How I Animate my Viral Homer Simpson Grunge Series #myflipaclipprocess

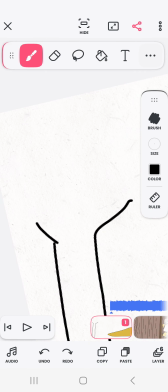[25:07]
Yeah, it's supposed to be more, straight.
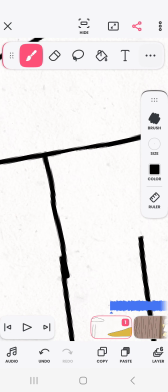[25:12]
This sort of thing happens when it really, it's on the muscle memory, but you know, muscle memory can trip you up sometimes.
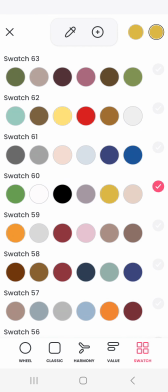[25:19]
Right. That is indeed a curve.
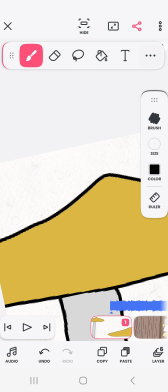[25:25]
Nice. I'm gonna do. Yikes.
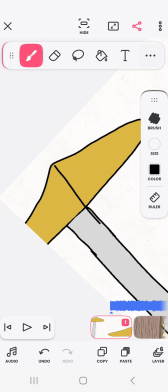[25:31]
Okay, so that is more supposed to be centered. Give me one moment.
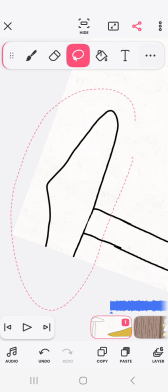[25:36]
Just get that transparency. Move this over a bit.
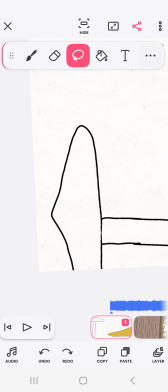[25:46]
No, that's not right. Even the master can make right.
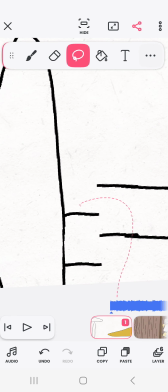[25:55]
Yeah, that's right. Sorry. Jeez Louise, these things be tripping me up.
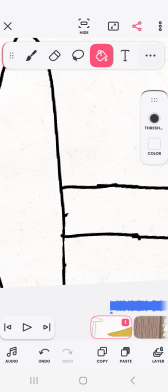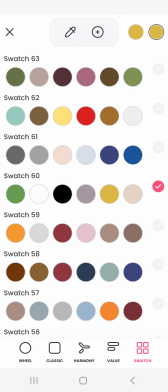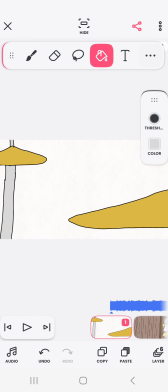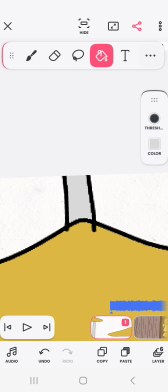[26:16]
No, it's more pointy. Let me try that again.
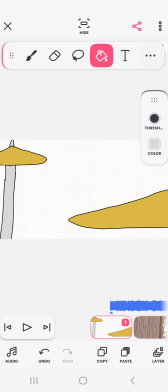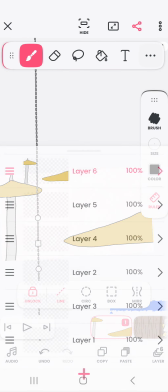[26:26]
One more thing. When you do the top ones, what usually do I do the backgrounds next?
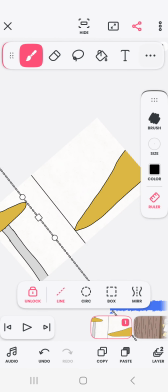[26:34]
Use the bottom ones, which are where you put backgrounds. Alright. Gonna just put that.
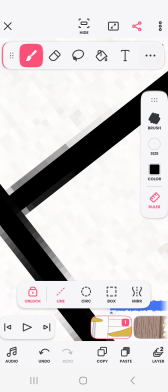[26:46]
And also okay.
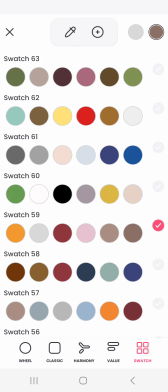[26:53]
Gonna make this. We already did brown, light brown. Let's try red brown.
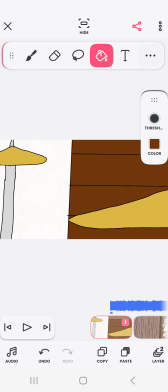[26:59]
Cause we're not gonna see this guy again. Drummer's kind of.
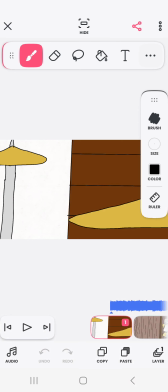[27:05]
He's not too active in these music videos, so we can just do whatever.
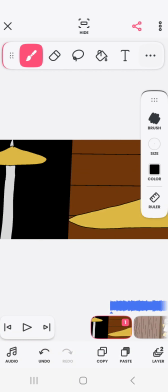[27:12]
But because it's the opening, it does have to be extremely detailed.
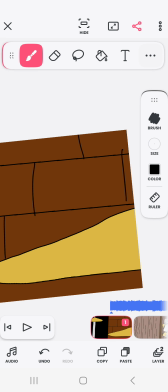[27:18]
It's detailed to the point that people will keep watching.
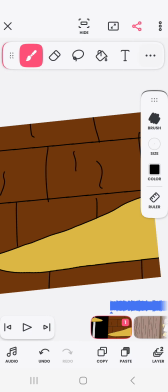[27:26]
So I'm just gonna make a little bit of detail to my best bit of detail.
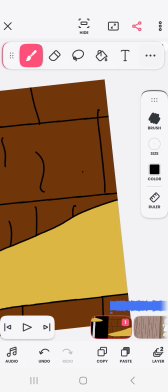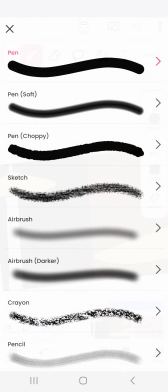[27:39]
Okay. Next, we're not done with the background just yet.
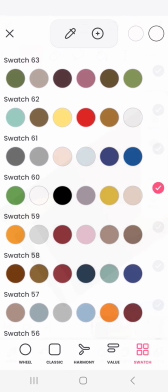[27:45]
We're gonna do some shading, kind of. So we went to the brush section.
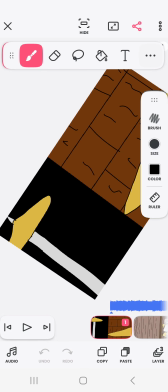[27:51]
We're gonna airbrush darker. There's lighter airbrush, but that one's won't do as much damage, if you know what I mean.
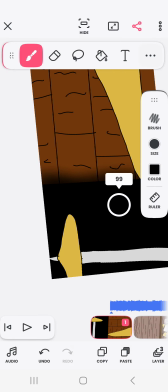[27:58]
Probably not, because this is a tutorial, so we're just gonna do that. Oops. Yeah.
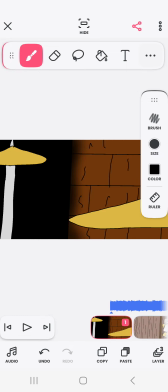[28:06]
Make it kind of, eerie, I guess. Not so flat, you know? Alright. Next is the fun part. The drummer. Well, it's fun for me, because I'm a drummer.
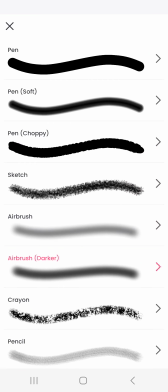[28:21]
Woohoo. Oh, I mentioned that like 5 times. Yeah.
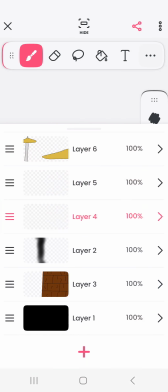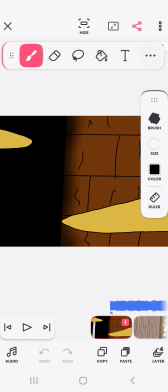[28:29]
Okay. So this guy, he has like a red jacket on.
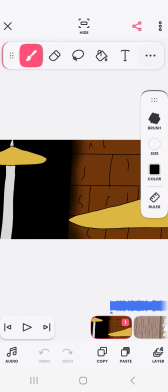[28:36]
So, Bart should be the drummer. He's always the drummer. It's just, I like drawing drummers.
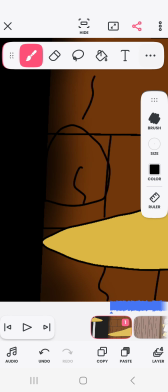[28:41]
Like, what she was. Oh well. Yeah, it's cool.
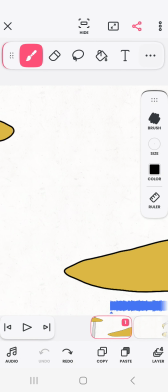[28:48]
And so I'm just gonna hide these because it makes it a little bit easier on me.
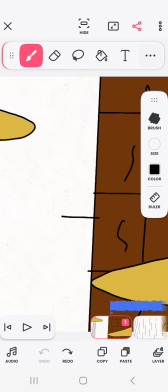[28:53]
But I'm gonna keep that for perspective reasons. So that is about right.
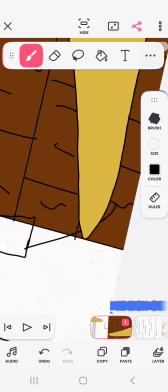[29:00]
Just kind of drumming away.
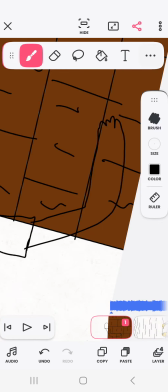[29:06]
You can't see what I did there, but I always do that. Just something there as like a placeholder.
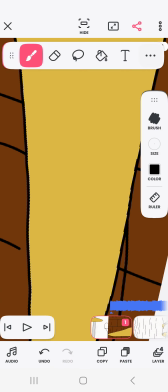[29:12]
Let me get you a better view.